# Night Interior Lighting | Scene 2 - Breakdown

Now when we come in closer using the V flat board that I've got now, that was actually positioned right behind where I sat,
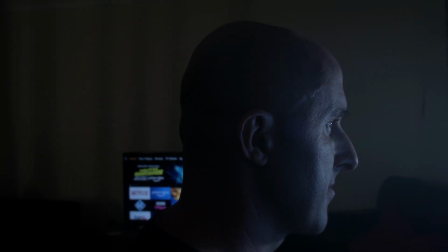and the position of the light for the actual R1 didn't change.
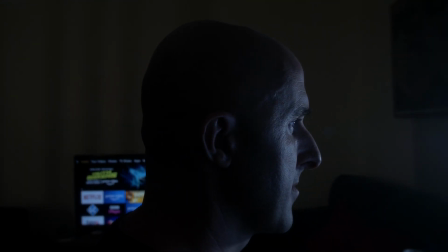So what that was doing is providing a bit more contrast on the back side of my head, and I did increase that light a little bit more so that it was a bit, not so much more intense,
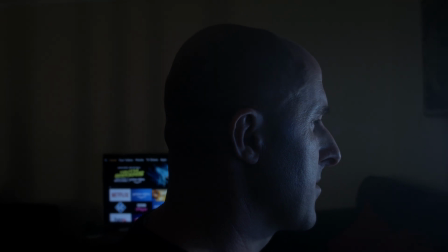but you could see a lot more of the features of my face, which is not great for you guys.
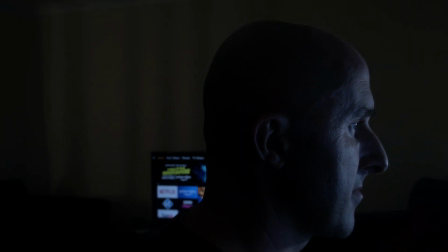Now the one thing that I did do, I didn't want this to be a flat image, so where the light was coming in.
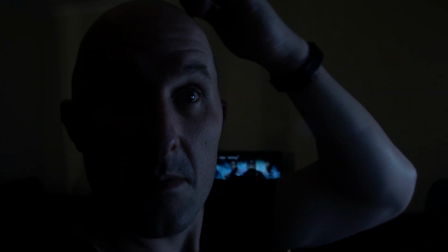So what I did was I shifted that light to the left of the monitor. You couldn't see it within the actual frame, but you can see on the lens itself where you're getting a little bit of a light leak. That's because of the R1 light, and it's positioned just at the corner. So what that's doing is rather than hitting the front of my face, it's actually coming in at a 45-degree angle, and that's why we're getting a bit of contrast on the fill side of my face. Even though the monitor is providing a little bit of fill, it's not wrapping around my face completely, and that's why we're seeing a bit of the contrast between the key light and the main light. The next part then was the actual keyboard and behind me.
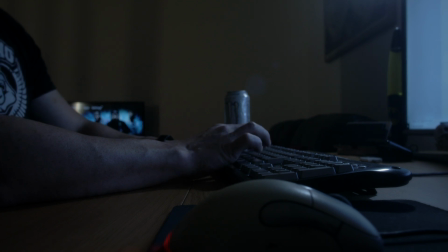So we'll tackle the keyboard first.
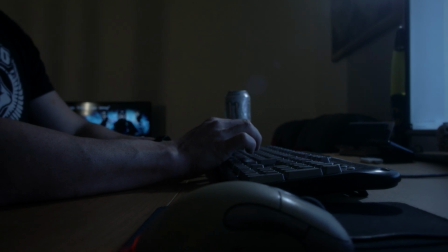So the keyboard, the original R1 light, now that was on a little mini selfie stick, like a tripod,
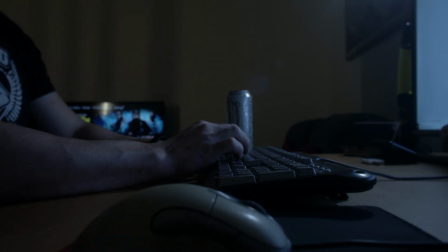and that was just a little bit above the monitor pointed down. Now because where the keyboard was, you could see all of that.
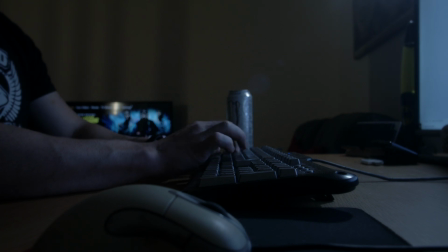That was taken off, and where I usually got my shelves, I clamped that to the side and then I angled that down, because what I wanted was a nice fall off.
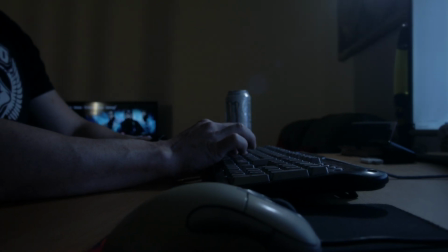So you had the light which was being shone on my arm because it was coming down from this way, and then we had the fill side here.
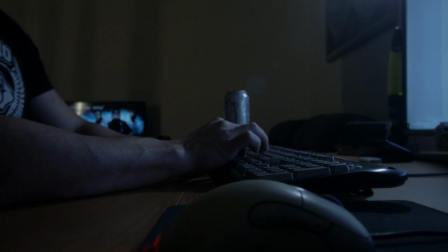So with the camera coming in at this side, we had the nice light coming in over the arm, and then we had contrast within that frame. So we were maintaining that interest.
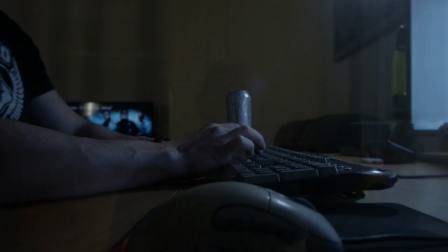So it's all about sticking to the rules. Well, I must say sticking to the rules, but you've got a bit more input. When I say input, creativity to move stuff when you're closer in to make the shot look better. Now had I left the light straight above, that you would have lost a lot of the contrast on the arms and where the shadows would have been. It would have landed falling flat, and I didn't want that. So that's why the light was moved to a 45-degree angle, shone down, and it was clamped to the side. So that then was providing the lighting for that shot. And obviously the V flag hadn't moved, that was still right behind me, providing that negative contrast behind the body.
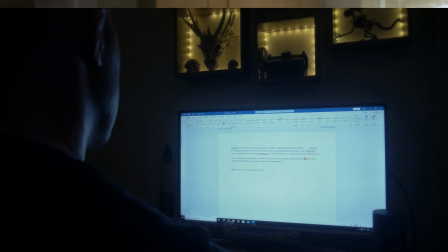The next shot then is obviously behind my head.
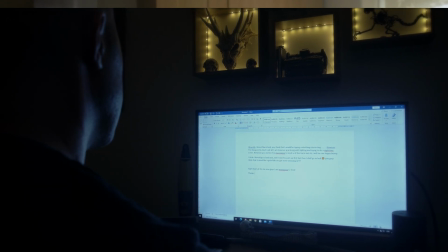The R1 was removed because we didn't need that light anymore,
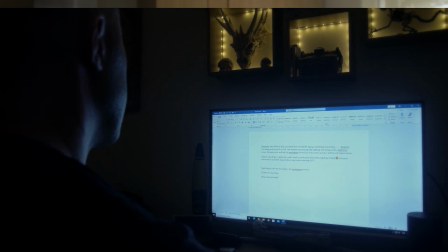because the light that was coming off the monitor doesn't need to light my face up for the detail, because we wanted to make sure there was still the contrast behind the back of my head,
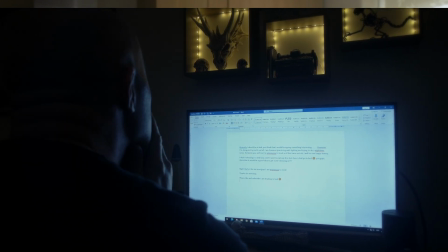and we wanted just a nice kind of rim light going around the face and in front of the arms. So it's all upstage lighting. So the light was upstage, we're shooting into the shadow,
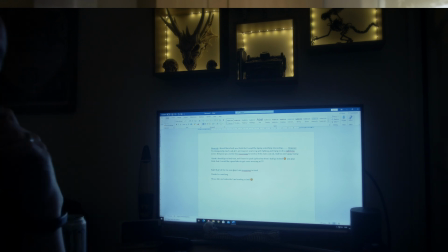and then we've just got enough light for you to understand what's going on. And that is pretty much it. So there were literally only 3 lights.